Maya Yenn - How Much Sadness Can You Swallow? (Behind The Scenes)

So that was really tiring for me but it was also really tiring for James. One of the hardest things shooting in that environment, especially for somebody who doesn't do well in heat,
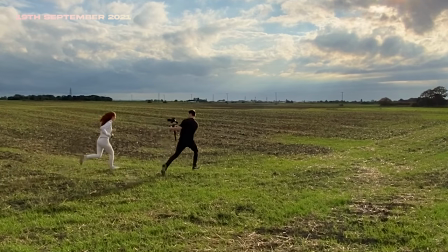(4:19)
generally, was carrying all the equipment and then also running beside Maya throughout the recording. I was shooting with a gimbal set up, with the camera as well, so it was quite a lot of forearm work.
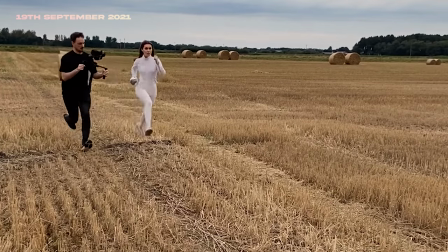(4:33)
I definitely benefited from it at the end, but my arms weren't thanking me on the drive home.
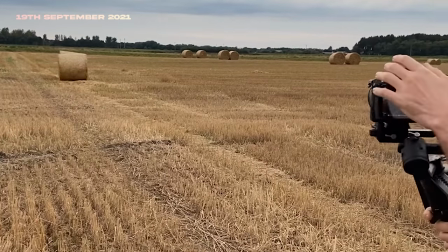(4:38) There we've got something. Thank God for that.
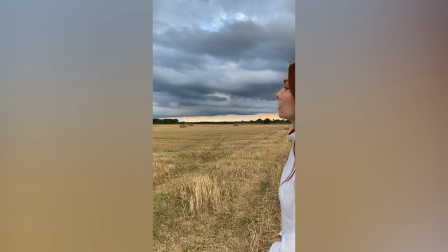(4:43)
So we're doing the slow-mo shots in this field of hay bales today.
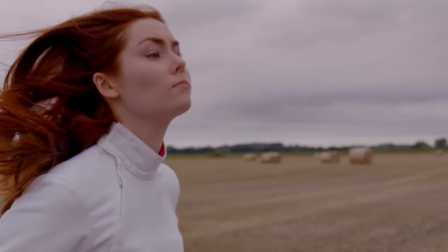(4:50)
Hopefully I do Baywatch justice with this slow-mo running, who knows.
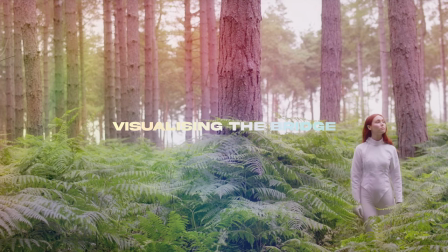The bridge is a really stark contrast to the rest of the song, which is all kind of very, it's very bass heavy and energetic. The bridge, by contrast, is very light and floaty and dreamscape-y. And for me, in the story of the music video, that section was essentially a distorted version of reality that
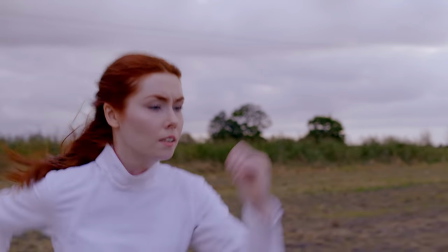(5:23)
the aliens have imposed upon that character.
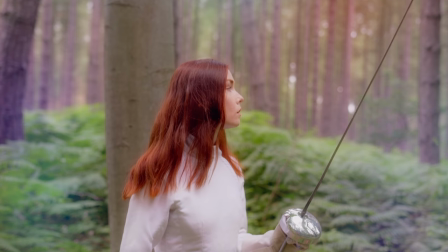(5:28)
So what she's experiencing is sort of like a dreamlike, beautiful version of what she's actually experiencing,
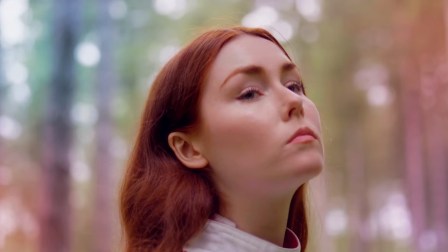(5:34)
which is quite harrowing and exhausting. so it's designed to distract her on her journey. So I really wanted to have me floating. When Maya approached me about the floating scene, I had a very clear vision of what I wanted to do and how we were gonna go about doing that. So I bought some apple boxes and we went out of the back garden and just did some test shoots. They worked out really well. So straight away from that, we went out and found a location that was gonna work.
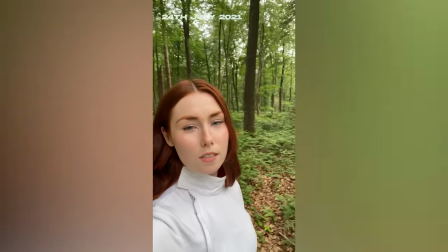(6:03)
It's like a little enchanted forest. I'm going to try and film bearish,
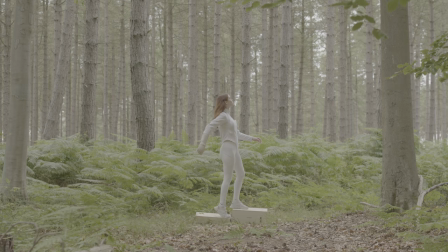(6:12)
I don't know, so we got a shot of me on two wooden blocks pretending to float and then we got a shot of the background without me in the blocks
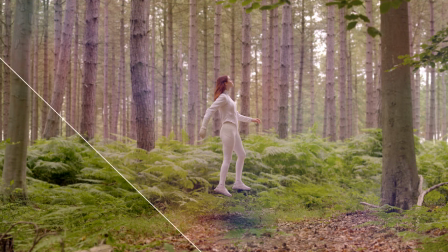(6:18)
and then they were kind of composited together so it looks like I'm floating. As we were shooting we moved locations a lot and we still had the end of the video to shoot and we'd always planned for it to be in the English countryside somewhere and for that alien diamond to be on a hill. And we ended up being by the coast and we just thought, let's shoot it on a beach.
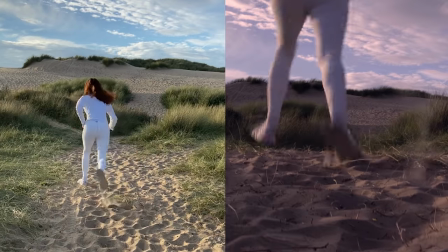(6:51)
Like that would actually be really cool. It feels like you're at the end of the world when you're on a beach, which feels even better for what we're trying to shoot here.
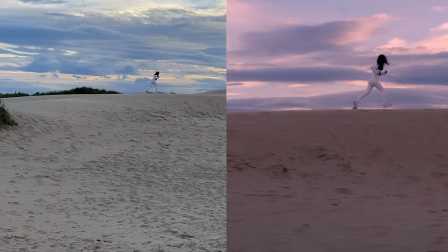(6:59)
And the dunes of Crosby Beach are so otherworldly. there's something so alien about them on their own.
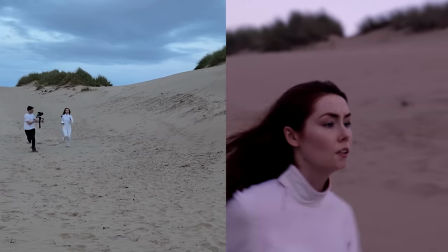(7:07)
You could go and take a picture of anything there and it would feel like you're on another planet. I really wanted to have the alien thing at the end to be a diamond, sort of a glowing diamond shape.
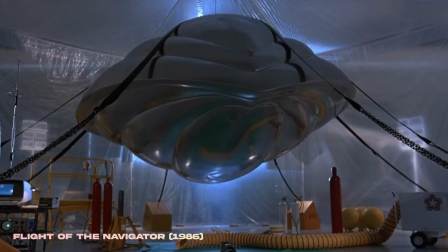(7:23)
Alien spaceships are always just like a big block of metal in film, so I thought it'd be more alien to have something that didn't quite look like that and maybe even emitted light,
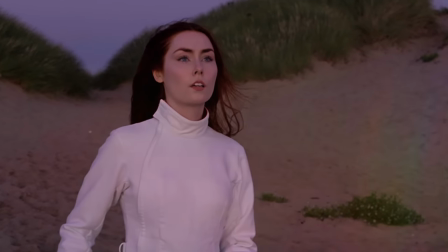(7:36)
so it feels really other, really strange, and you're looking at it not quite sure how it works. James, again, went away and created it. Maya had a very clear outline of what she wanted the alien object to be, and it was very easy for me to take a visual representation away from her and start to look at how we could develop that in 3D. I hadn't really done any 3D compositing before though, so that's a completely different workflow for me. So it was really interesting to look at the different textures we could use for glass, looking at the different render platforms we could use.
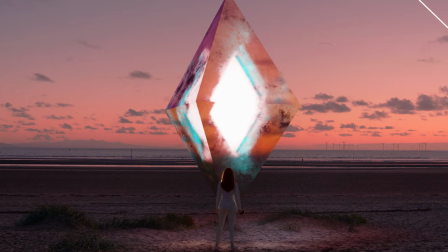(8:11)
And once we got it down to that point, it was just a matter of compositing it into the shot.